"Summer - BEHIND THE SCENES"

Up next would be set builds, and if I remember correctly from the lessons I've been taking, there are the sets, there are the structures that are put in place to avoid having the outside world in the camera frame, but I don't think I'm going to use a set build, so I'm just going to skip that step and click check on that.
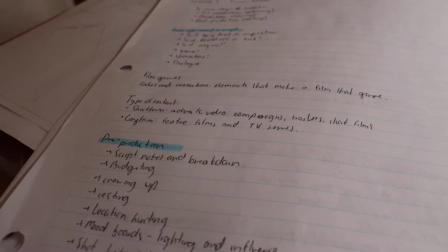12:52 And with that, we're done with pre-production. So now that we're done with pre-production, let's flip to the next page.
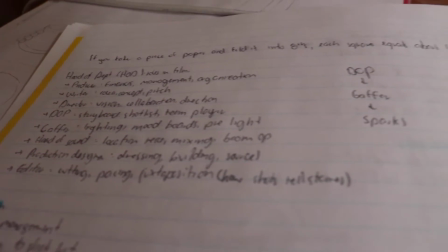12:59 So this is information on the roles in pre-production.
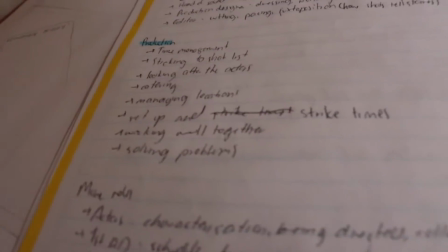13:10 And this is moving on to production.
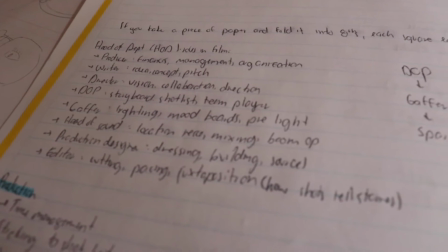13:12 I won't go into too much detail with these because I'm technically doing all of those at once.
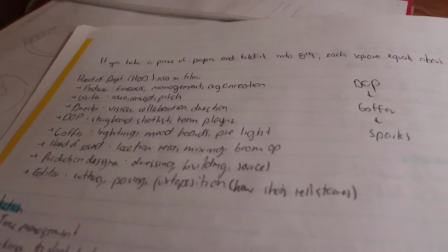13:20 Though in another video I can explain my understanding of each of those roles, but for now let's move on to production.
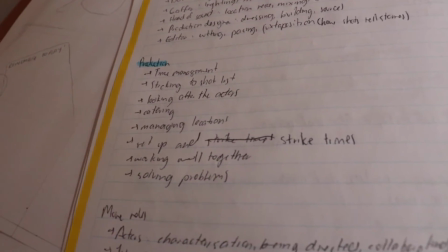13:28 And I'm going to copy this checklist onto the Google Docs.
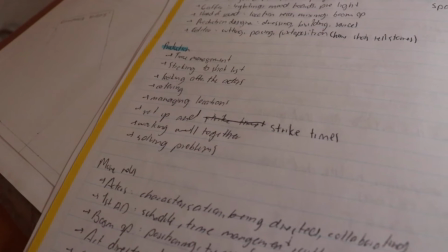13:33 So after I was copying down the checklist, I realized this isn't so much as a checklist rather than what to look out for in production.
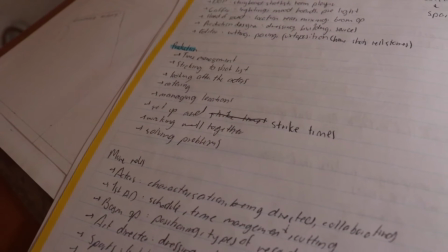13:42 Though what I will focus on is the time management, like set up a schedule, like when do I record, when do I edit, stuff like that.
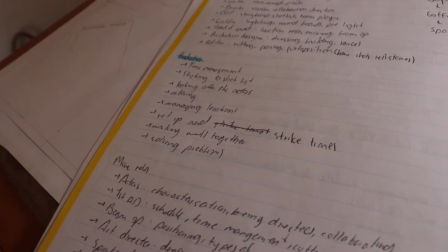13:49 So yeah, let's move on to the doc.
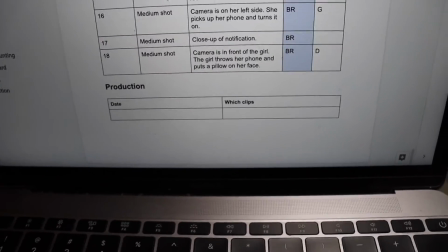13:51 So the way I'm doing it is making a table with 2 columns, one with the date and one with the letter of the clip that I plan to record on that day.
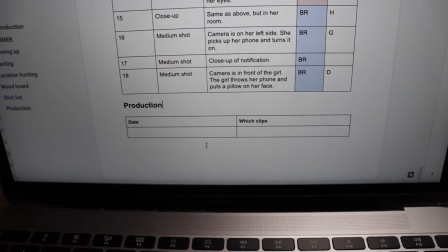13:59 So I'm going to fill it out. I'm thinking of dividing the production/filming days into 2.
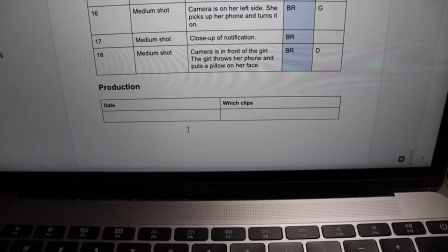14:06 One, I will film the bedroom scene, and on the second day, I will film the garden scene. Thinking about it, I also have to decide which outfit I'm going to put on for the bedroom scene and the garden scene.
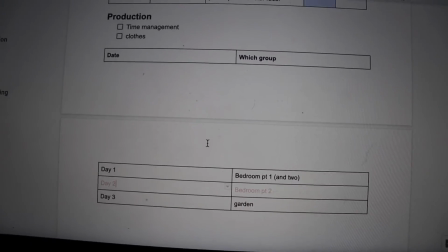14:21 So the way I'm gonna do it is, like I said, divide the shots in locations, not in groups.
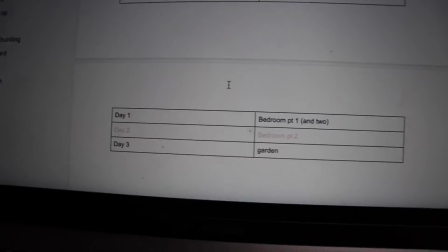14:27 The groups will serve me as a way to check them off. So like, for example, if on day 1 I did the bedroom scene,
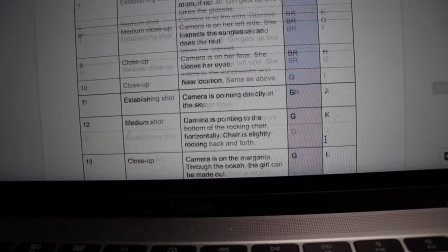14:35 to check off which groups of the bedroom scene I did, which I'm planning to do all of bedroom part 1 in day 1,
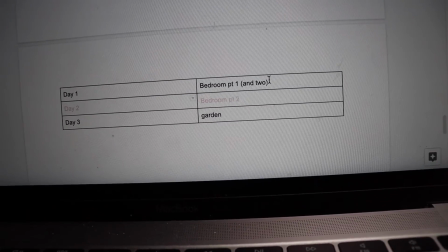14:42 and maybe part 2 if my energy levels are right and stuff like that.
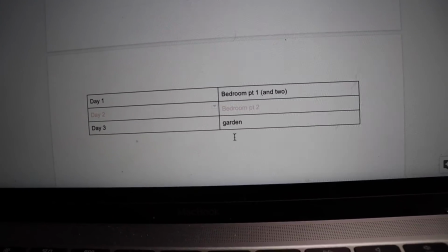14:47 Then if for whatever reason I wasn't able to do bedroom part 2 as well in day 1, I will record it in the second day.
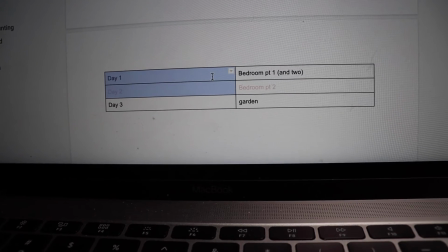14:55 But if I can make these a single day, then that will work out.
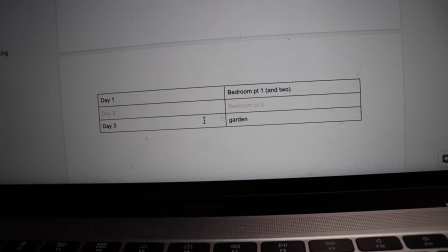15:00 And on the third and final day, on the final day, I will record the garden scene. Now let's move on to the wardrobe. What I'm thinking for the bedroom scene is some lazy clothes, like even PJs, for example. So maybe just like oversized like tees, joggers, stuff like that. And for the garden scene, because I wanted to feel like I'm at the beach or something, maybe a top with some pants or shorts, stuff like that. For the garden scene, these are the options.
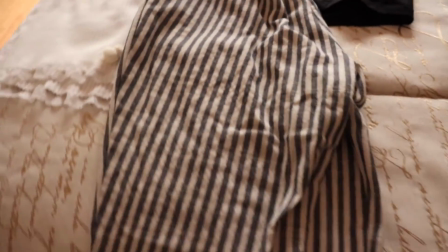15:28 Originally, I was thinking this with this. These are some pants that tie here.
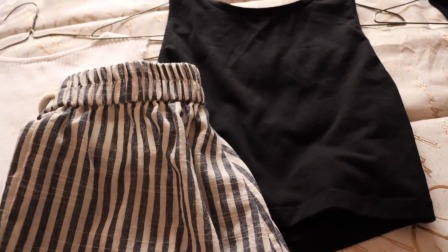15:38 But the black was a little depressing for a summer, relaxing, happy scene.
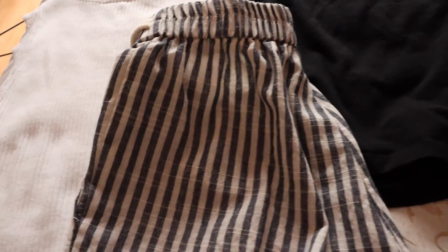15:44 So I thought maybe I should use this top.
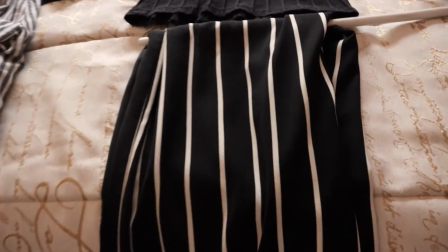15:47 But then I also found these pants that I think are real cute with this top.
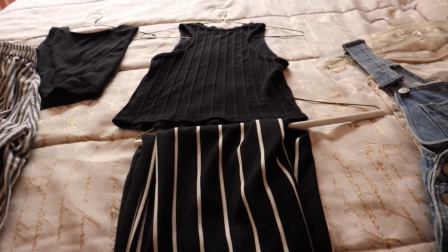15:56 However, I think it would be a good combination for something like a late night party, for example.
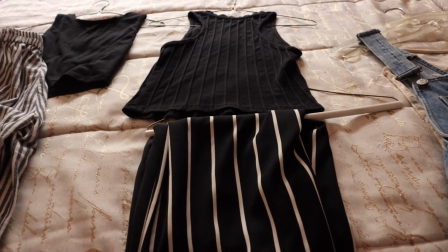16:01 And my scene wouldn't be a late night party. It would actually be like something in the morning or in the afternoon,
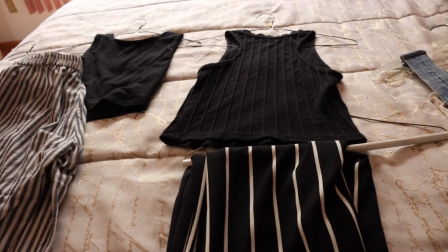16:07 some relaxing vibes and not something like as heavy or high energy as a party.
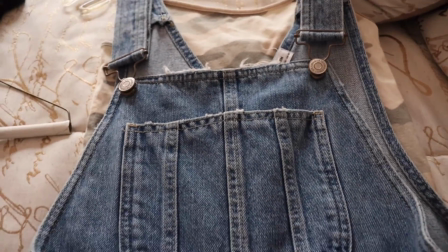16:15 Finally, I found this, which I haven't worn too much. I would wear this with that inside.
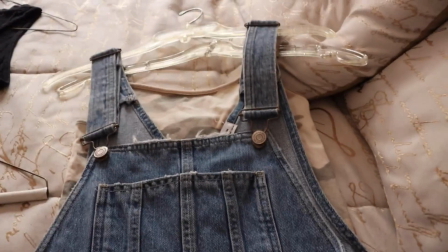16:22 And I think that this would give the scene the perfect vibe.
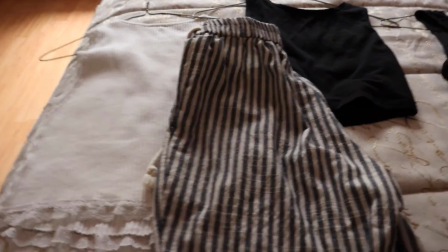16:27 And a little side note here.
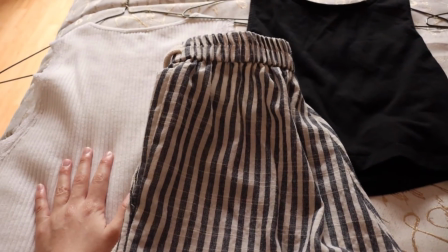16:29 This combination of outfit gives me like Italy, Greece, summer vacation vibes and stuff.
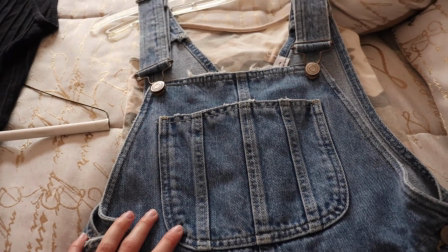16:38 And this gives me more like countryside vacation vibes.